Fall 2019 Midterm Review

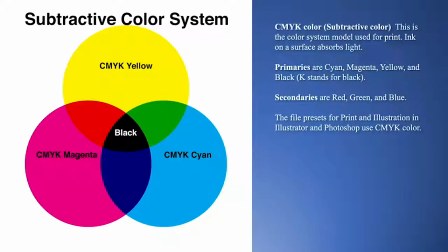The secondaries are red, green, and blue. The file presets for print and illustration in Illustrator and Photoshop use CMYK color.
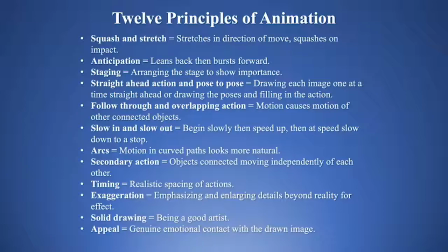The 12 principles of animation. We used squash and stretch in the first animation project tutorials. Something that is moving will stretch in the direction of the move and squash on impact.
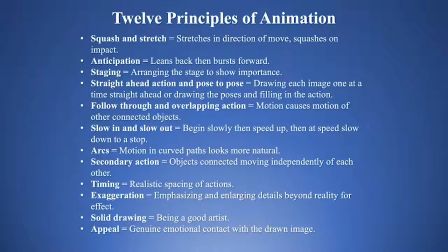Something that is about to move will lean back and then burst forward. Staging is arranging the stage to show the importance, so basically it's composing your space. Straight ahead action and pose to pose.
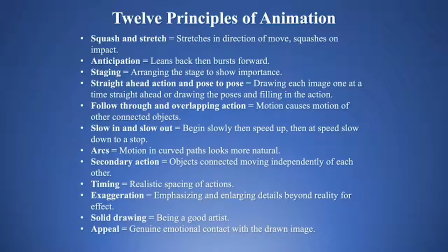Straight ahead, you just draw each image one at a time straight ahead, or pose to pose, you draw the poses on either side and fill in the in-betweens. Follow through and overlapping action. Motion causes motion of other connected objects.
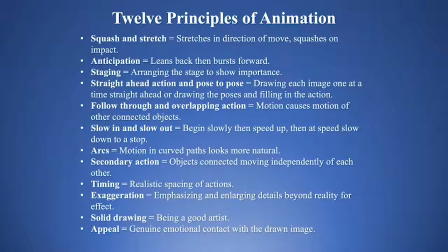Slow in and slow out. Begin slowly and then speed up. And then when you come to the high speed, then you slow down when you come to a stop. That's the very natural way of moving. You can't start going 50 miles per hour.
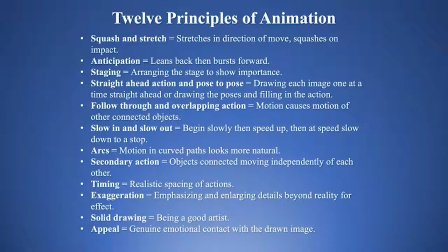You have to accelerate. ArtC, motion in curved path, looks more natural. If you watch somebody walking, you'll see their head goes up and down a little bit because that is an arc of motion.
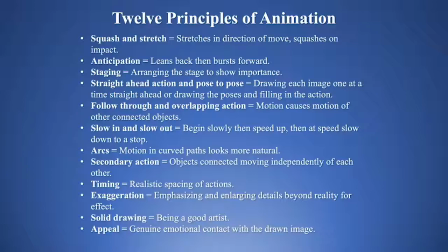Secondary action, objects connected moving independently of each other. Timing, realistic spacing of actions, so things happen at a normal pace. You can tell when something's moving too slow or too fast, or if it's just kind of choppy.
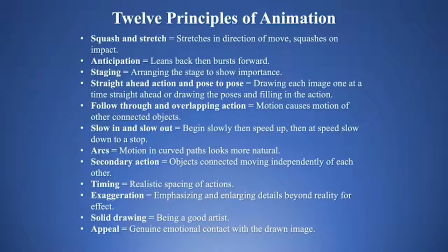You have to look for that realistic spacing of action, look for the timing. Exaggeration, emphasizing and enlarging the details beyond reality for effect. So it's like drawing caricatures of people,
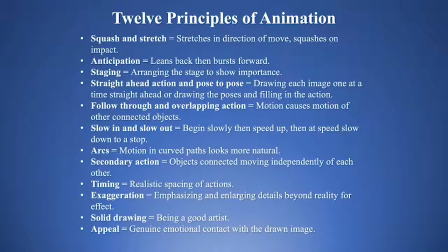trying to get an effect by emphasizing different facial characteristics. Solid drawing, being a good artist, understanding how to draw, understanding what you can do when you're drawing to create different types of effects and situations.
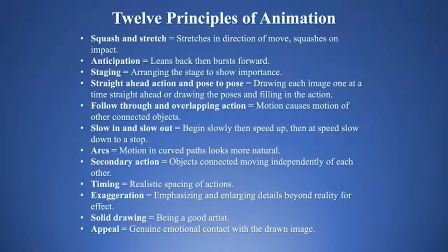And then appeal is when you have genuine emotional contact with the drawn image.
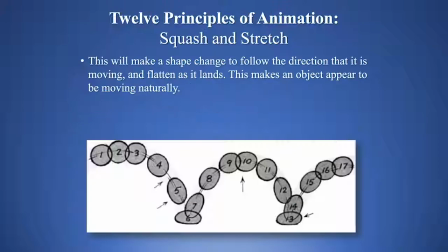So when something looks like it has a personality. So here's stretch and squash, or squash and stretch. This will make a shape change to follow the direction that it is moving and will flatten as it lands.
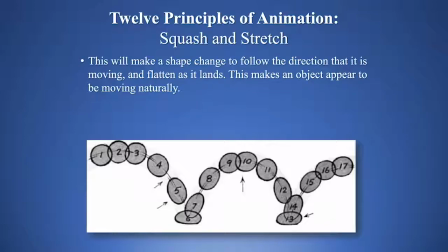This makes an object appear to be moving naturally. It also gives it more of a sense of energy, kinetic energy.
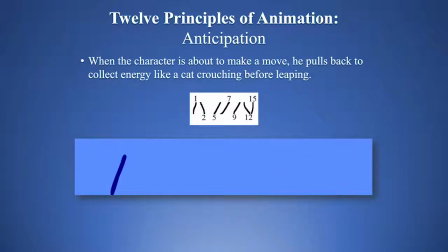Anticipation, when the character is about to make a move, he pulls back to collect his energy like a cat crouching before leaping. Then as he's about to stop, he slides to a stop.
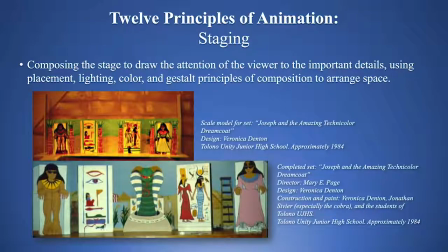Staging, composing the stage to draw the attention of the viewer to the important details using placement, lighting, color, and Gestalt principles of composition to arrange the space. There's a scale model for the set for Joseph and the Amazing Technicolor Dreamcoat
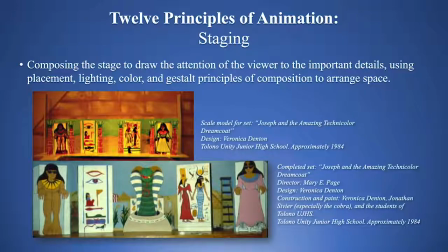that was put on at Tolono Unity Junior High School in 1984. And then the completed set for Joseph and the Amazing Technicolor Dreamcoat. This was kind of fun. Wish you could have been there.
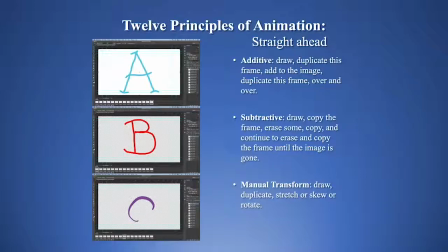Then straight ahead, remember the additive, draw, duplicate the frame, add to the image, duplicate the frame over and over. Subtractive, draw, copy the frame, erase some, copy, continue to erase and copy the frame until the image is gone.
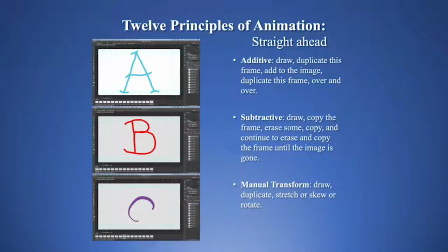And then manual transform, you draw, you duplicate, you stretch or skew or rotate, and just keep doing that. So those were the tutorials for the first assignment. Pose to pose.
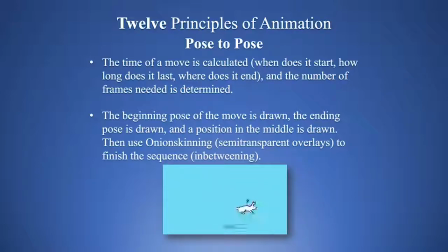The time of a move is calculated. When does it start? How long does it last? Where does it end? And the number of frames needed is determined. The beginning pose of the move is drawn. The ending pose is drawn. And a position in the middle is drawn.
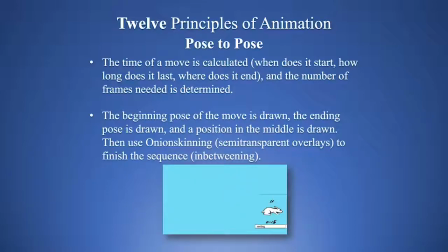And then you can use onion skinning, which are semi-transparent overlays, to finish the sequence doing in-betweening.
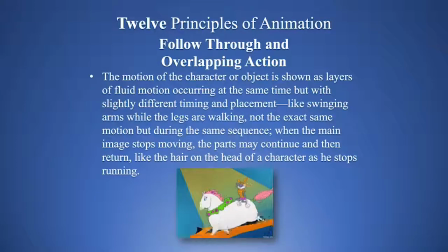Follow through and overlapping action. The motion of the character or object is shown as layers of fluid motion occurring at the same time, but with slightly different timing and placement, like swinging arms while the legs are walking, not the exact motion,
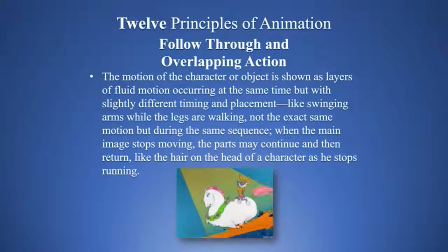but during the same sequence. When the main image stops moving, the parts may continue and then return, like the hair on the head of a character as he stops running.
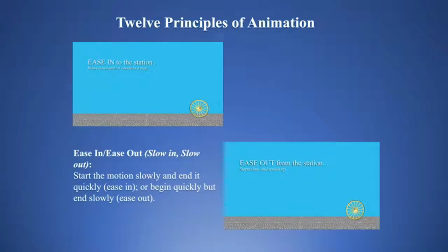Ease in and ease out, which is slow in and slow out. So our program calls it ease in, or easy ease in and easy ease out. When you ease in, you've got to think of ease into the station.
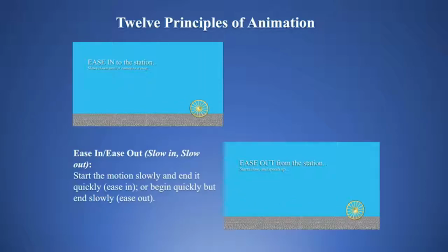You ease into the station. Your train is going fast. It slows down and comes to a stop at the station. Then when you ease out from the station. Your train is stopped, and then it begins to accelerate, and then it moves faster and faster.
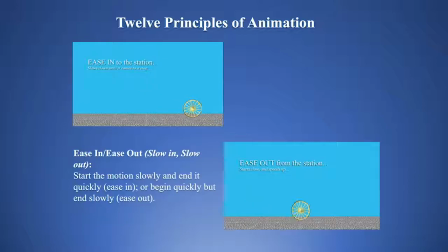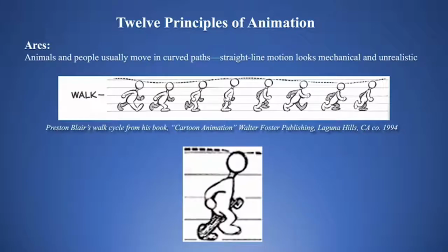Arcs. Animals and people usually move in curved paths. Straight line motion looks mechanical and unrealistic. This is Preston Blair's walk cycle from his book Cartoon Animation,
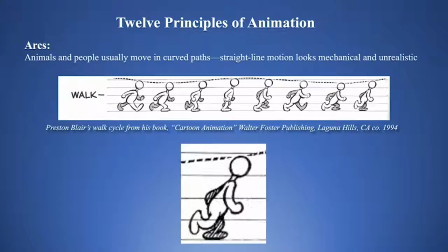which was published by Walter Foster Publishing in 1994, this one. It was written actually in the mid-50s. We used to require people to buy this book before there was so much available online.
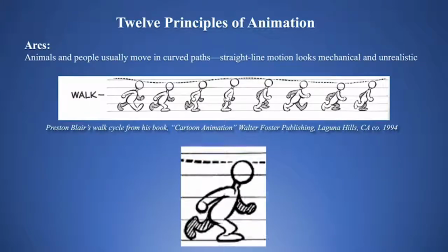But it's a very good book if you get your hands on one and look through it. It's really good for someone who wants to do anything with character animation.
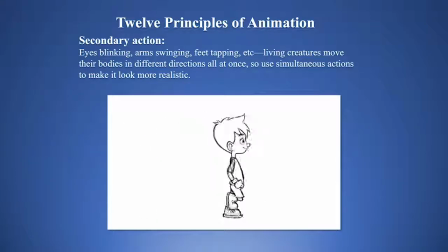Secondary action, eyes blinking, arms swinging, feet tapping. Living creatures move their bodies in different directions all at once, so use simultaneous actions to make it look more realistic.
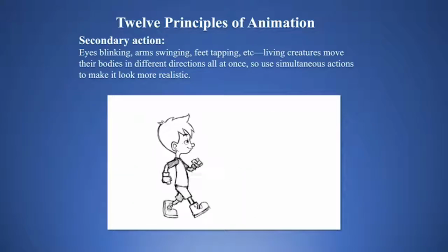You can see he's kind of blinking while he's walking, his arms are swinging. So, timing.
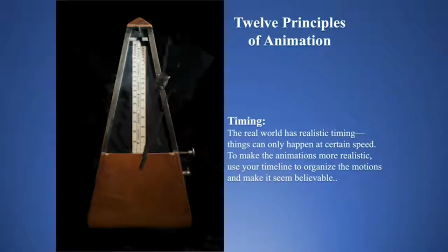The real world has realistic timing. Things can only happen at certain speed. To make animations more realistic, use your timeline to organize the motions and make it seem believable.
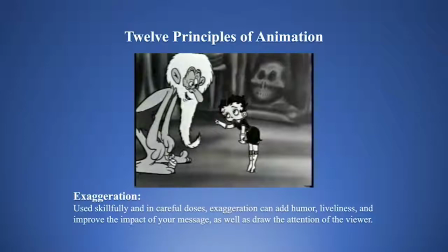Exaggeration. Use skillfully and in careful doses. Exaggeration can add humor, liveliness, and improve the impact of your message, as well as draw the attention of the viewer.
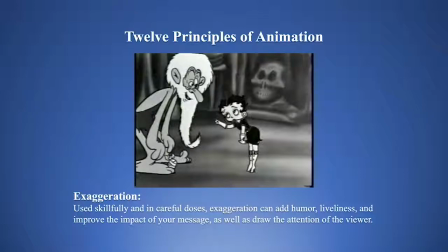So you can see that the old man of the mountain, he's exaggerated all over the place.
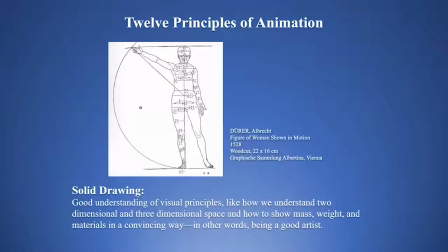His head's too big, his ear's too big, whatever. Solid drawing. Good understanding of visual principles like how we understand two-dimensional and three-dimensional space and how to show mass, weight, and materials in a convincing way.
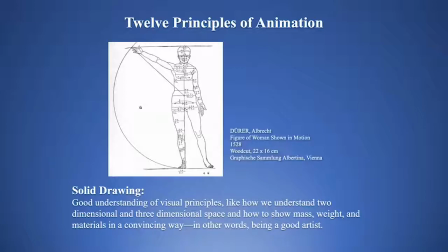In other words, being a good artist. This is Albrecht Dürer's figure of a woman shown in motion. You can see he's done all these measurements.